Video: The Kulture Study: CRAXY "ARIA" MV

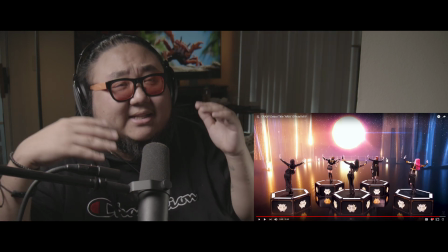In the previous dance, it did not, but I like this set in particular here because another thing that makes music
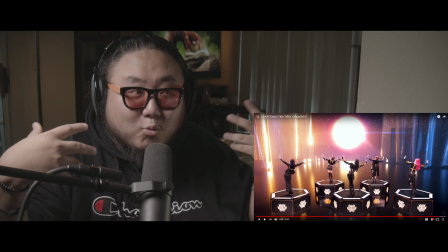videos and film in general more cinematic and what a lot of beginners don't get is distance.
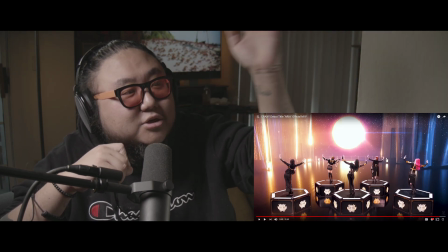When you can see the backdrop and when you can see like it continuing to go, when it feels endless, it's a lot more cinematic.
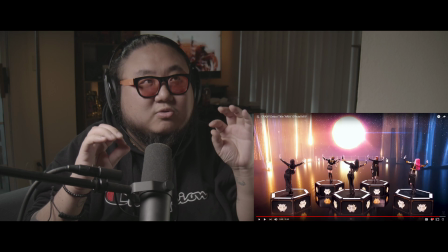When you can see the wall, that is when you sort of break the sense of
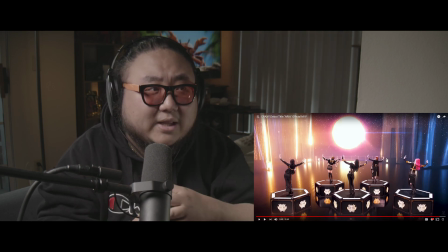disbelief, and that's when it feels more like a set and it feels a lot smaller.
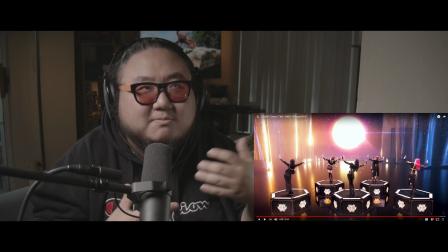This obviously did not film in space, but you still have this sense of disbelief that, oh, this is a very beautiful, gorgeous set, as opposed to, oh, this is a boxed in terrible green screen
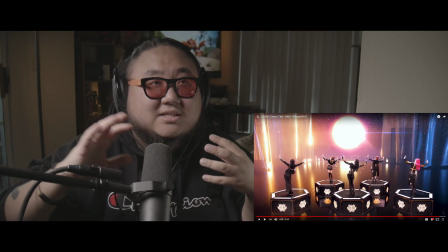setup, because you can actually see the distance and it feels a lot richer.
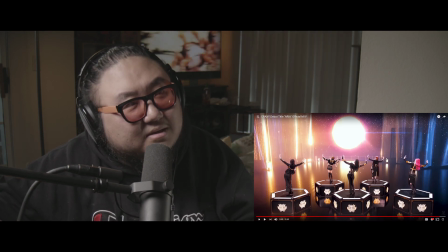I think the angle might be slightly a bit wrong where the camera is placed compared to the green screen, but you know what, we will ignore that because this was a very great music video.
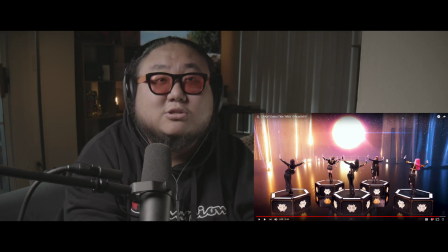I would rate this debut as a really solid, really, really good debut. Again, there were just a couple lines that I thought was a little bit cringy,
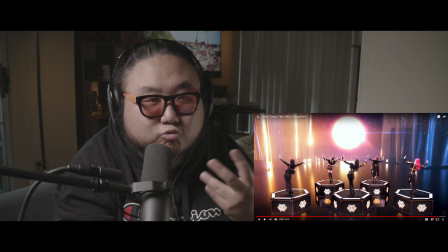but I think that's just rookie-itis, so we don't have to worry about that. I think there's a lot of potential here. I think the music video, like I said, was a little bit, it wasn't all over the place. It was a little over the place, but overall, the good parts of the music video and the good parts of the song make up for that.
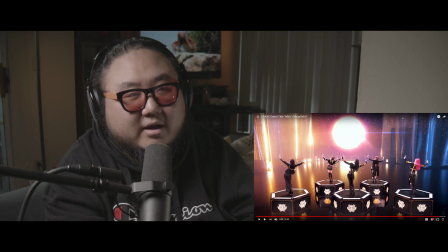So I would say this is a really strong and really solid debut. But guys, what did you think of CRAXY's debut with ARIA?
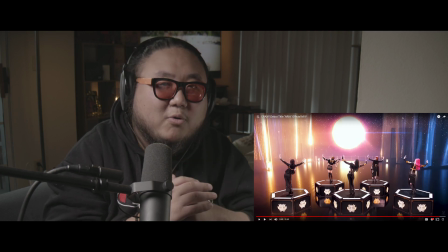Let me know in the comments down below. Again, if you would like to support us, patreon.com/shawarmatherapy is the best way to do so.
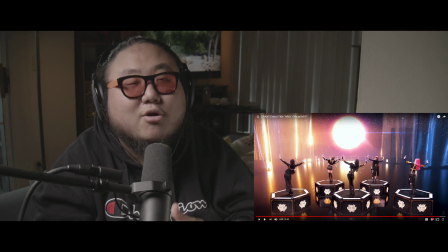For as little as $2 a month, you get early access to videos like this.
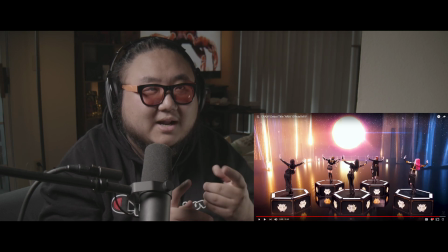However, if you support just a little bit more, we get live variety and drama reactions. So you can go ahead and check that out on Patreon. But supporting us monetarily is completely optional. If you don't want to support us monetarily or you can't, we understand. How about you go ahead and support us for free by hitting like down below.
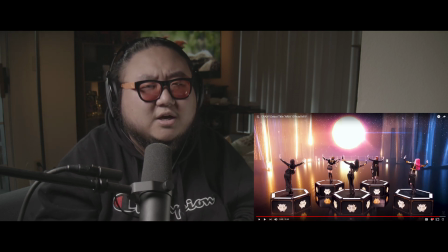Helps us out a lot. Helps us out with the YouTube search algorithm. When you leave a comment, go ahead and click subscribe.
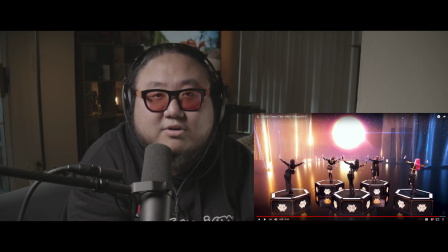If you're new, hit that notification bell and be notified when we upload a new video. And go ahead and check out all our other videos over here.